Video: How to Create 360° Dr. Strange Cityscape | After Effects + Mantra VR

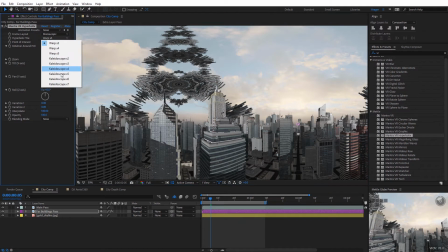(4:05)
And obviously we could keyframe any of these options or change the tiling for the hyperbolic effect to get some really crazy results.
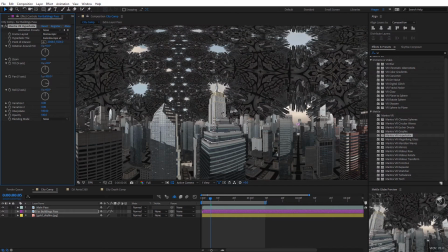(4:13)
You can see here it fills up the sky quite a bit more. So we can jump back over to this. Now one thing I actually like to do with this shot, just kind of as a compositing tip with this one, so I'm just gonna pan this a little bit more so we get to some of the more light colored buildings.
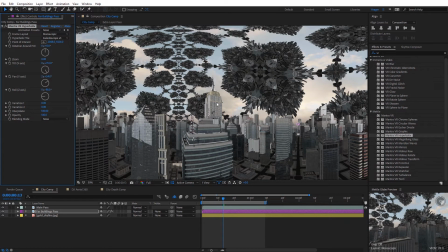(4:32)
So you can see the buildings that we have in the background here. And to kind of simulate the distance between those and these foreground buildings, one thing I could do is I could apply a curves effect to this. I'm just gonna go to color correction and then curves. I'll just bring up the black value right there on the end.
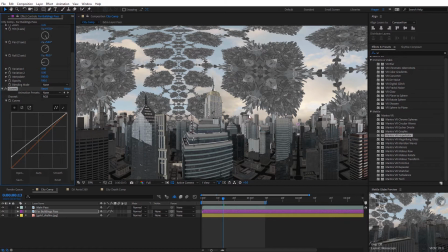(4:47)
You can see it's kind of lightening the color of that. So again, it just adds a little bit more distance to this and it makes it seem like it's further off into the distance,
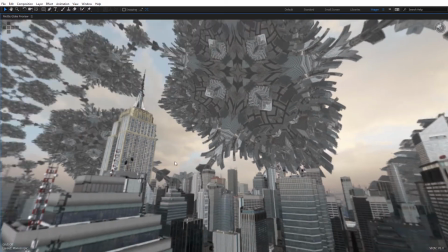(4:55)
like it could be smog or just atmospheric air there to kind of help sell that those are a lot farther away.
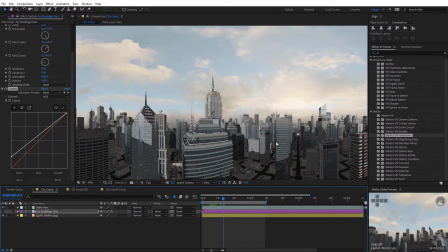(5:02)
Now another thing you could do, if you didn't want to apply them to the buildings, you could again just apply them to the back layer like the sky here in this particular example.
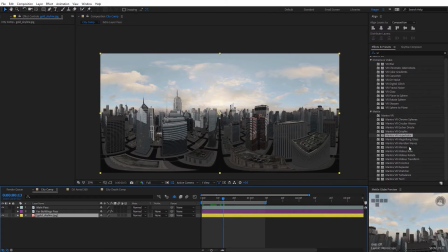(5:10)
So what I'm gonna do is I'm gonna select the sky and I can apply something like the Meridian Waves effect just to the sky and
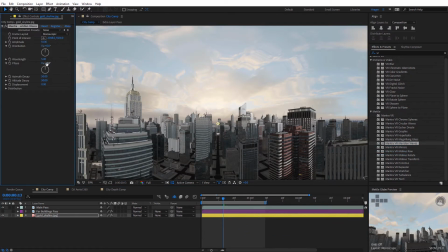(5:16)
you can see how now we're getting that abstract effect only on the sky and that's just another cool way for us to separate that. Another cool one to check out would be the Turbulence effect. So I'm gonna go ahead and delete that and I'm gonna add the Montreviar Turbulence effect just to the sky. We can kind of do that painting liquid like effect here with this, I'll just bring this up a little bit.
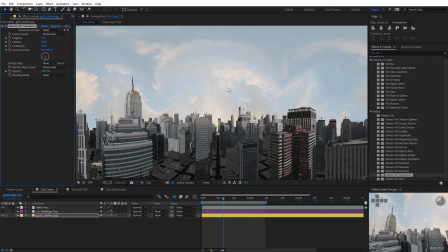(5:37)
You can see the effect that's applying to the sky there with that.
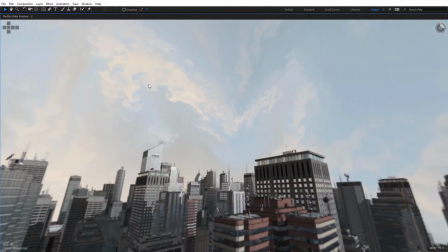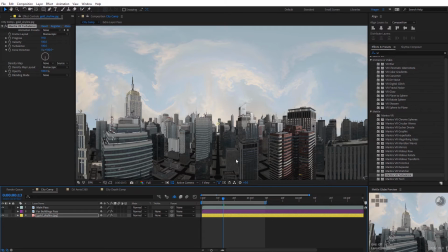(5:46)
Now if you aren't using CG footage and you're just using real world footage, you can actually still do these effects on real world footage and I'll kind of show you an example of that here.
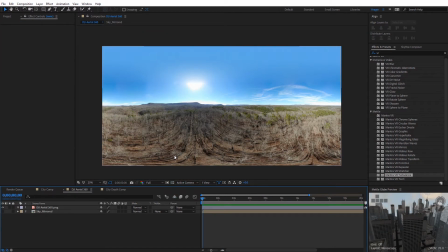(5:54)
Now what I've got here is an aerial 360 shot. I actually took this with the DJI Mavic Air. It has the capability to take 360 photos like this and if I wanted to apply some of those same effects to a shot like this, what I would actually do I'm gonna select my 360 photo and I'm gonna come up here to the mask tool and I'm gonna create a horizontal mask just
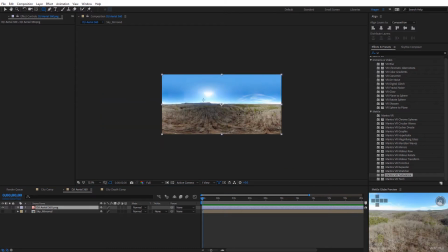(6:10)
right across this bottom area, basically separating it from the sky and I'll show you kind of what I'm gonna do here.
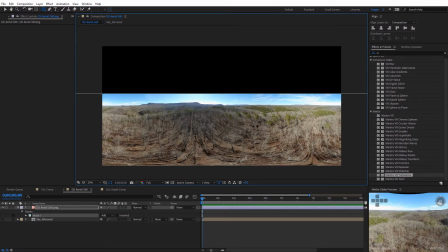(6:16)
So I'm just gonna mask that out. So now we have this bottom portion and because I did a horizontal mask, this will go ahead and line up correctly and we won't see any seam lines. So if we actually jump over to the preview, this will be kind of cool. We can actually see kind of what's going on.
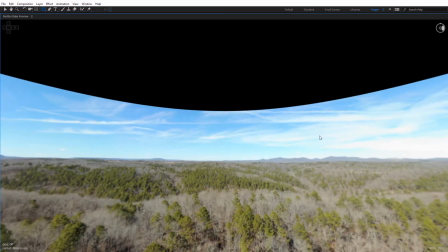(6:28)
So you can see we don't have any seam lines on the back where those two edges meet because that line was perfectly horizontal and obviously up here at the top,
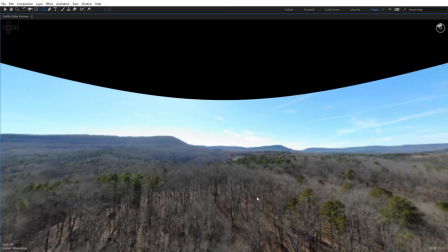(6:35)
we went ahead and blacked that out because that's what we removed with that mask.
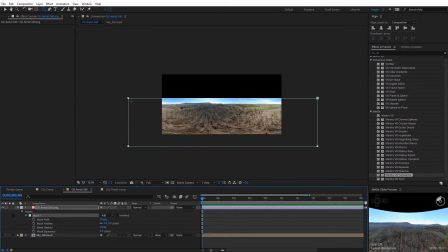(6:39)
So what I'm gonna do here on that mask, I'm gonna toggle that down and you wanna make sure you do it a little bit wider because you don't want that feathering to come in here on the side,
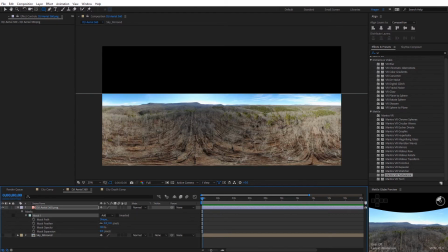(6:46)
so that's why I went really wide with that mask on this layer. And I'm just gonna add a subtle feather onto this. We'll type in 100 just to kind of help feather that out. We can adjust that here a little bit more in just a second.
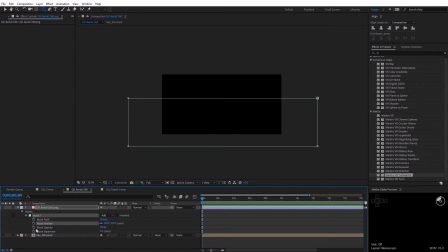(6:56)
So what I've got to replace the sky with is I've got another mirrored sky image, a rectangular shot here you can see.
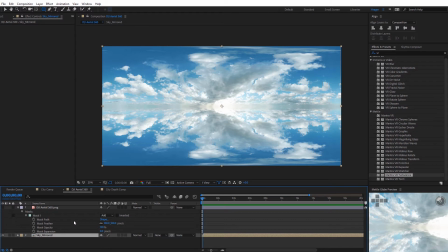(7:03)
It's just a generic sky shot that's been mirrored, and I'm gonna use that as kind of my new sky replacement in this case, but this allows me to have this as a separate layer,
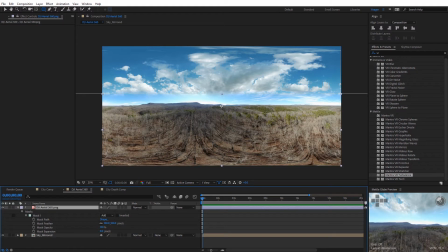(7:11)
so it's kind of like what we did before. So I'm gonna turn back on my original aerial shot, and now we can see that, so I just need to feather these two together, so I'm gonna adjust that mask here just a little bit, I'll drag it down, and I'll zoom in here and just feather this so it looks nice.
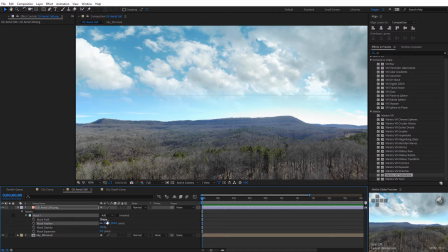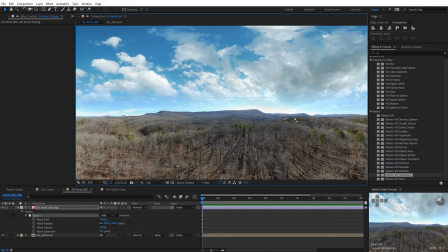(7:32)
And obviously you can continue to refine and adjust this as much as you needed to,
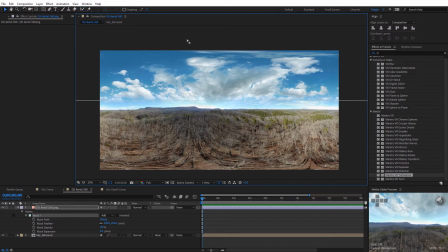(7:35)
but again, what we've done here, here, since we've replaced the sky effectively, we did a sky replacement, we can now apply effects to that back sky layer back here, such as MontreVR, so I'm gonna use the Meridian Waves effect.
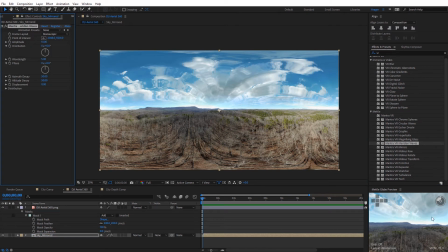(7:48)
I'll just apply that on the sky, and now you can see it's only affecting the sky, so it's a nice kinda convenient way for us to still have our bearings here and see the ground, but just have this new abstract look on the sky only, so let's go ahead and jump over here to the preview, and you can kinda see what this looks like.
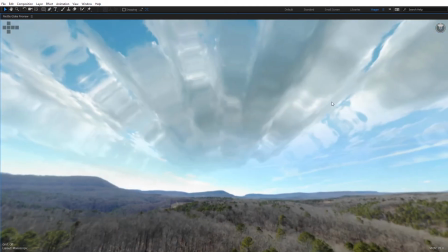(8:02)
So we have this nice view of all the regular terrain, and when we look up, we get this really neat abstract MontreVR perspective on the sky.